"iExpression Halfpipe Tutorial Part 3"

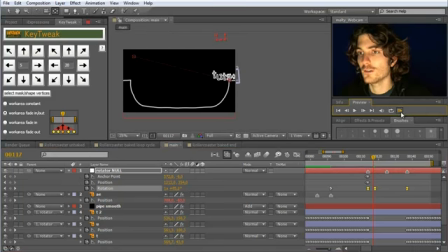(16:26)
And if we now take a look, it looks quite organic already in the sense that pop, we have this pop and this kick at the end, and then it enters back the half pipe. The only thing that is missing is the jump. Yeah? Somehow when it kicks the tail, when it rotates, it should also make a little jump here.
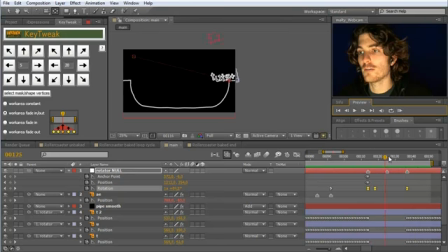(16:46)
And of course this jump doesn't exist anymore because we've deleted all these position keyframes here in between. And of course we could try now to keyframe also such a jump up, but it won't look very organic, very realistic if we try it by hand.
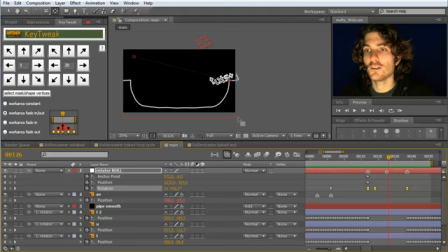(17:01)
So what we need for this is another iExpression, and you've seen already the throw iExpression from the end of the project where we make here these AE elements fall down, yeah, and instead of make something just fall down,
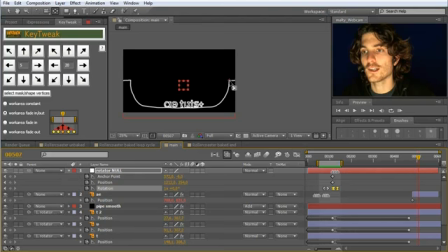(17:19)
we can also throw something up and let it fall down again. And this is exactly what we want to do at this position with all this text. Yeah, so we want all of this, so this entire text here be thrown up a bit and fall down again.
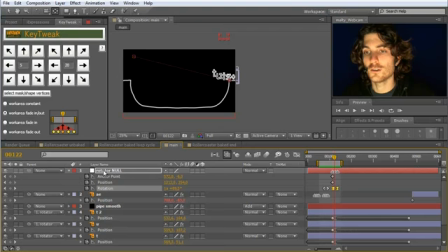(17:36)
And to this, we create again a new null object because I like to keep all these things separated. So I go to Layer, New Null Object, and call this here Jump Null.
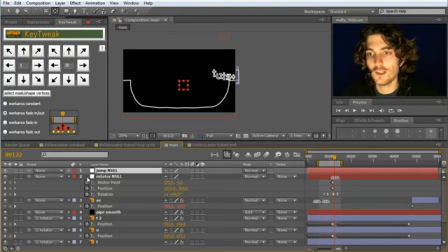(17:52)
And then we just parent the rotator null here to the jump null. So now we have here this element, and I can go to its position. And when we move it up and down, this entire logo with everything just moves up and down.
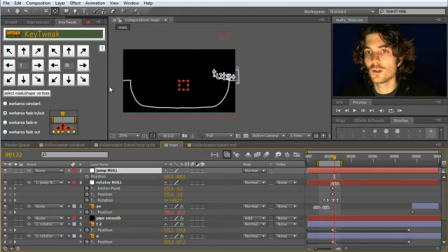(18:08)
Yeah, I undo, Control Z. And now I want to control with such a iExpression to have here a little jump. Let me first zoom in here again to the range that was interesting for us. So at this point here, we want to have our jump.
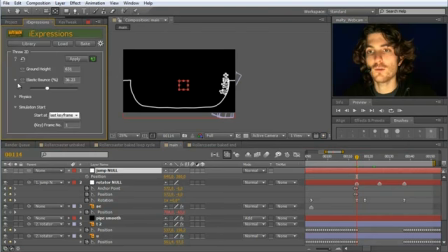(18:23)
And now let's go to iExpressions, and we see we have here still this throw to the open from the last time. Yeah, you can otherwise find it here in the library.
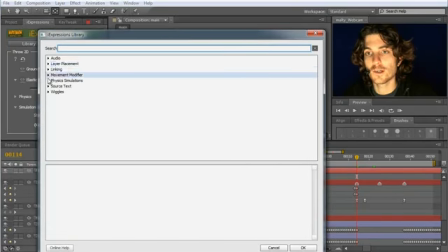(18:33)
So library, physics simulation, real-time throw 2D.
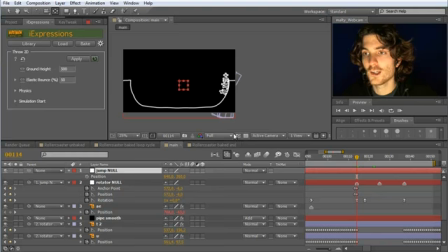(18:43)
Okay, now it's back at its default settings. And first thing again was we need to specify the ground height. Yeah, in this special case, here the original position where it started from is the ground height. Yeah, this is the point where this jump should start and land again.
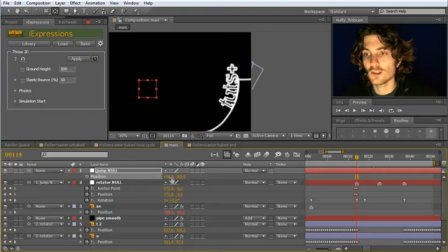(19:01)
So this is for this null actually 360. So we enter here 360 and apply this to the element. And so you can see now it is red, but nothing is happening.
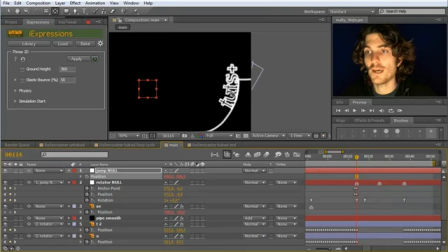(19:17)
Yes, still no jump because we haven't set it so we haven't moved it in any direction. Currently it is just lying on the ground and nothing is happening. And now we need some keyframe.
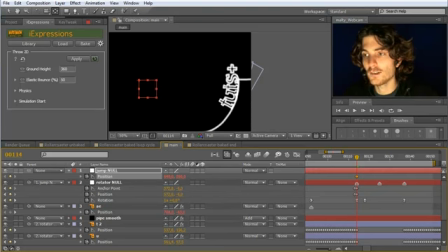(19:31)
So we set here keyframes, say here the jump should start. And now I go just one frame further and move it up a bit. Yeah, from 360 to let's say 320 or so. Now we have a little jump animated. Yeah, just these 2 keyframes.
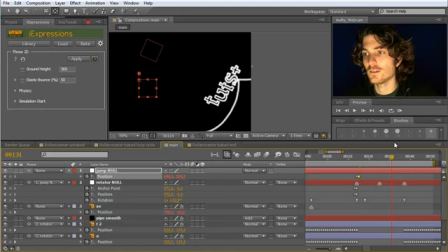(19:51)
And now you can see how this is looking like. We have here our kick, our throw, And you can see maybe this is a bit early. Yeah, it looks like now it is thrown, but it kicks.
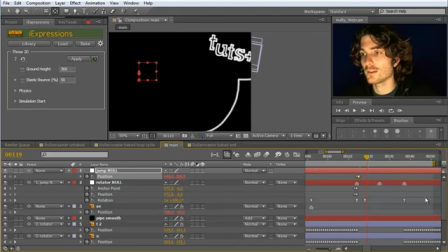(20:08)
But the tail that should really cause the jump, yeah, when the element kicks on the tail, just happens later. So it seems like we need to modify our timing here. Let's just look at a quick RAM preview. This doesn't look realistic yet.